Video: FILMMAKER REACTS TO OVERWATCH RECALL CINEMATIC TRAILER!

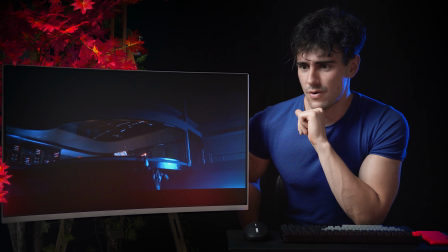Extraction 90%. Vapling 98%. Hang on, Athena.
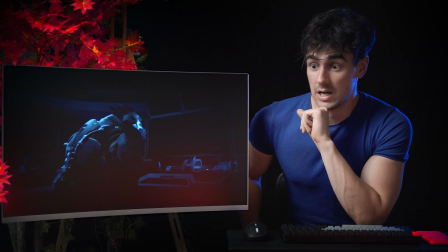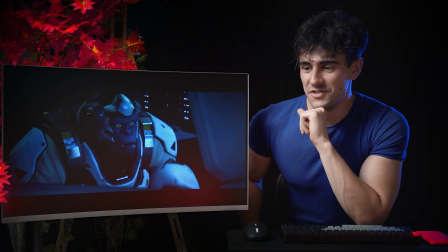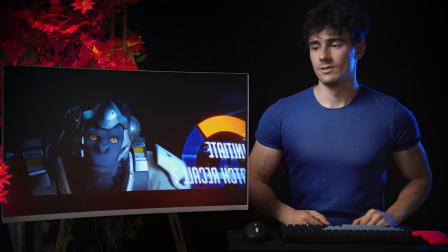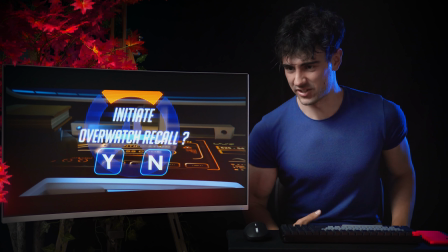Yes.
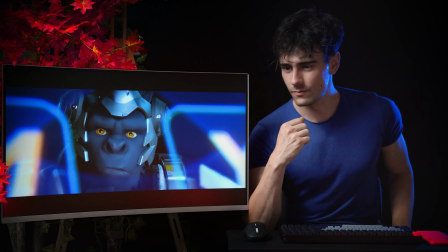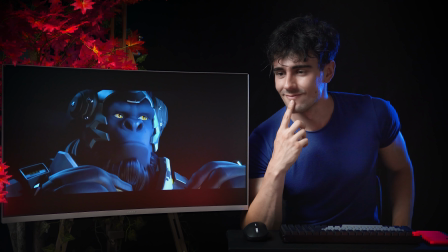Never accept the world as it appears to be. Dare to see it for what it could be.
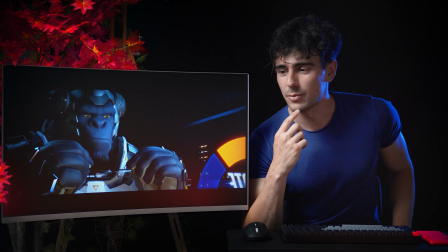He's gonna press yes.
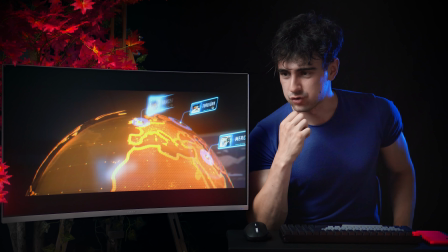Yes.
Establishing agent connections.
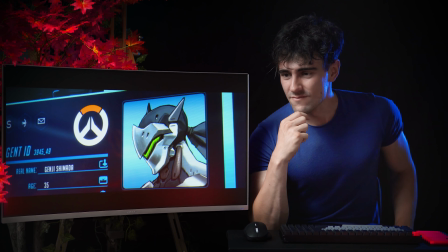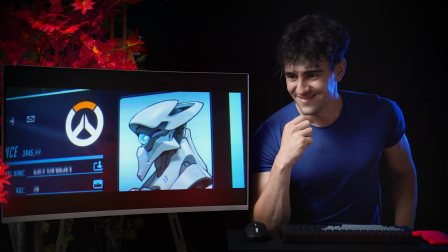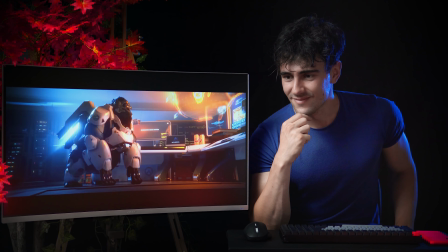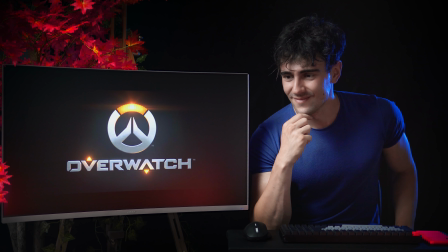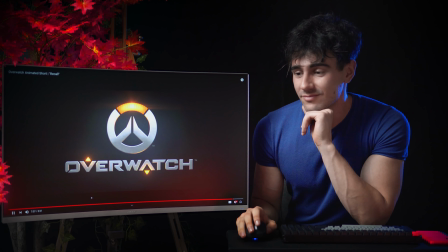Pretty cute.
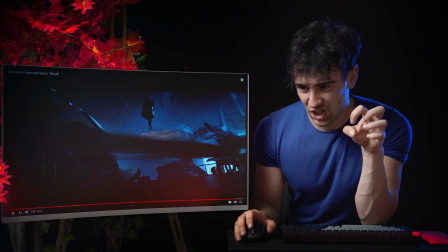Ooh. Overwatch. Yes. sick.
Pre-order now and get
That bad guy actually has a really cool design, so that was pretty sweet. Okay guys, what did you think about the cinematic? It was pretty good. It still doesn't top Dragons, I would say. Dragons is still like pretty epic, but of course, being an Overwatch cinematic, it was pretty, pretty sick. So, let's jump over to the analysis part, take it step by step and see what we can like pinpoint in terms of filmmaking as well as other cool things. As always guys, make sure to follow me on Instagram to see other projects that I'm currently working on as well as other cool things. I'll have that link down below as well. And let's get started. So full screen again, press play, we have the little kind of like thing.
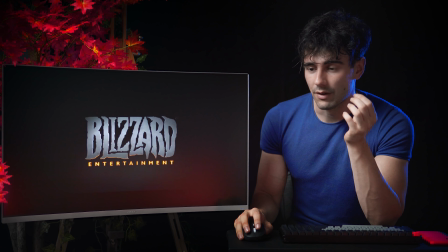We have the cool logo.
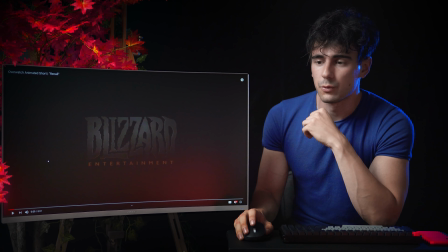It has a very, just from like the music itself, we can tell it's a more like happy, go-lucky kind of like opening versus it being dark and like
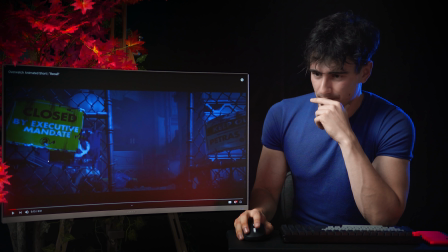so we have a very slow kind of like slider shot entering this scene, and we get a bit of an exposition naturally from like what the labels say and things like that.
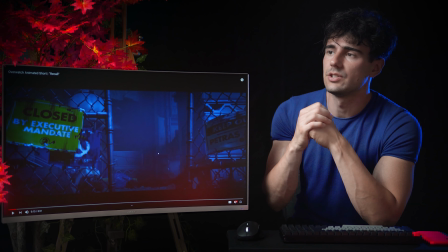And when you have a slider shot approaching something, let's say a door, a corridor and things like that,
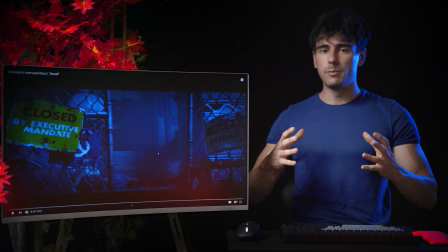it's almost as if the scene itself and the movement of the camera is inviting you in.
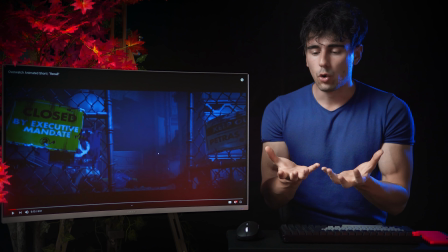You can also use this to invite the audience to what a character feels, for example.
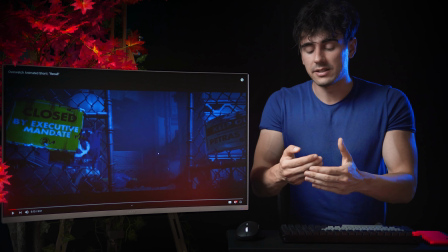And in contrast, if you do the reverse move, you're disengaging the audience from the scene or the character.
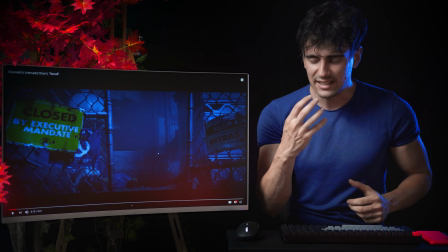For example, if it's a very tragic scene and a death, for example,
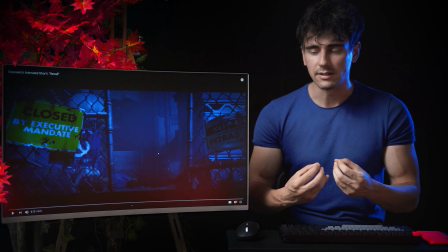in order to kind of like maximize the loneliness and the of the character, you will
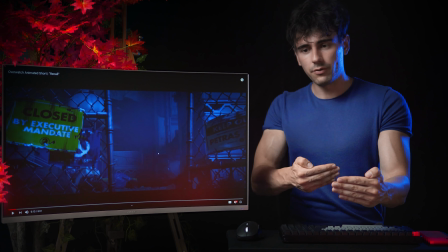do that reverse move to like disengage the audience.
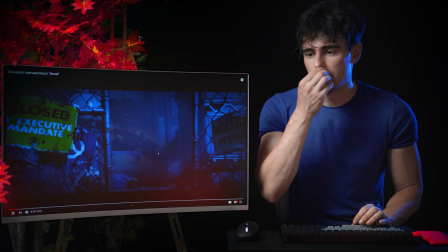So we're approaching into this kind of like dark thing.
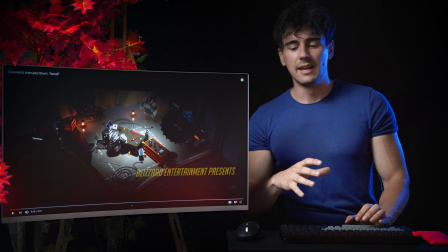Having kind of an overhead shot of something just gives you a cool perspective of the space,
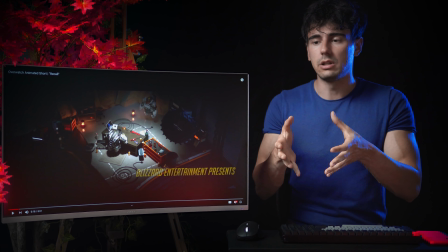as well as if gradually getting you into the scene.
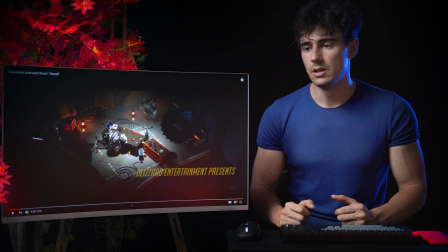For example, in this case, we have Winston, the character kind of like, you know, being
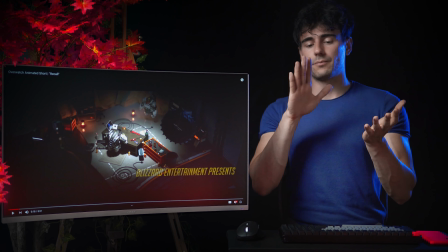science-like and making something, but just like giving us an overhead look of what is going on.
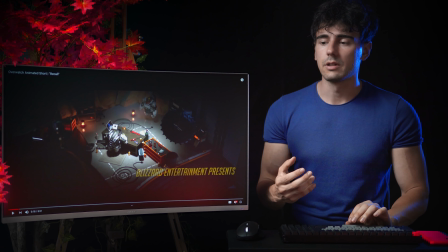We have some time to process and then us ourselves kind of like get in tune to what we expect is gonna happen.
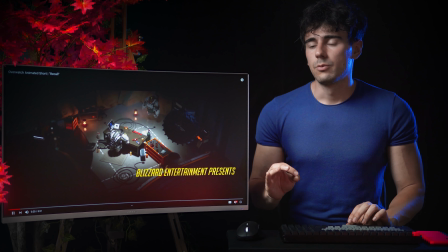Who presents?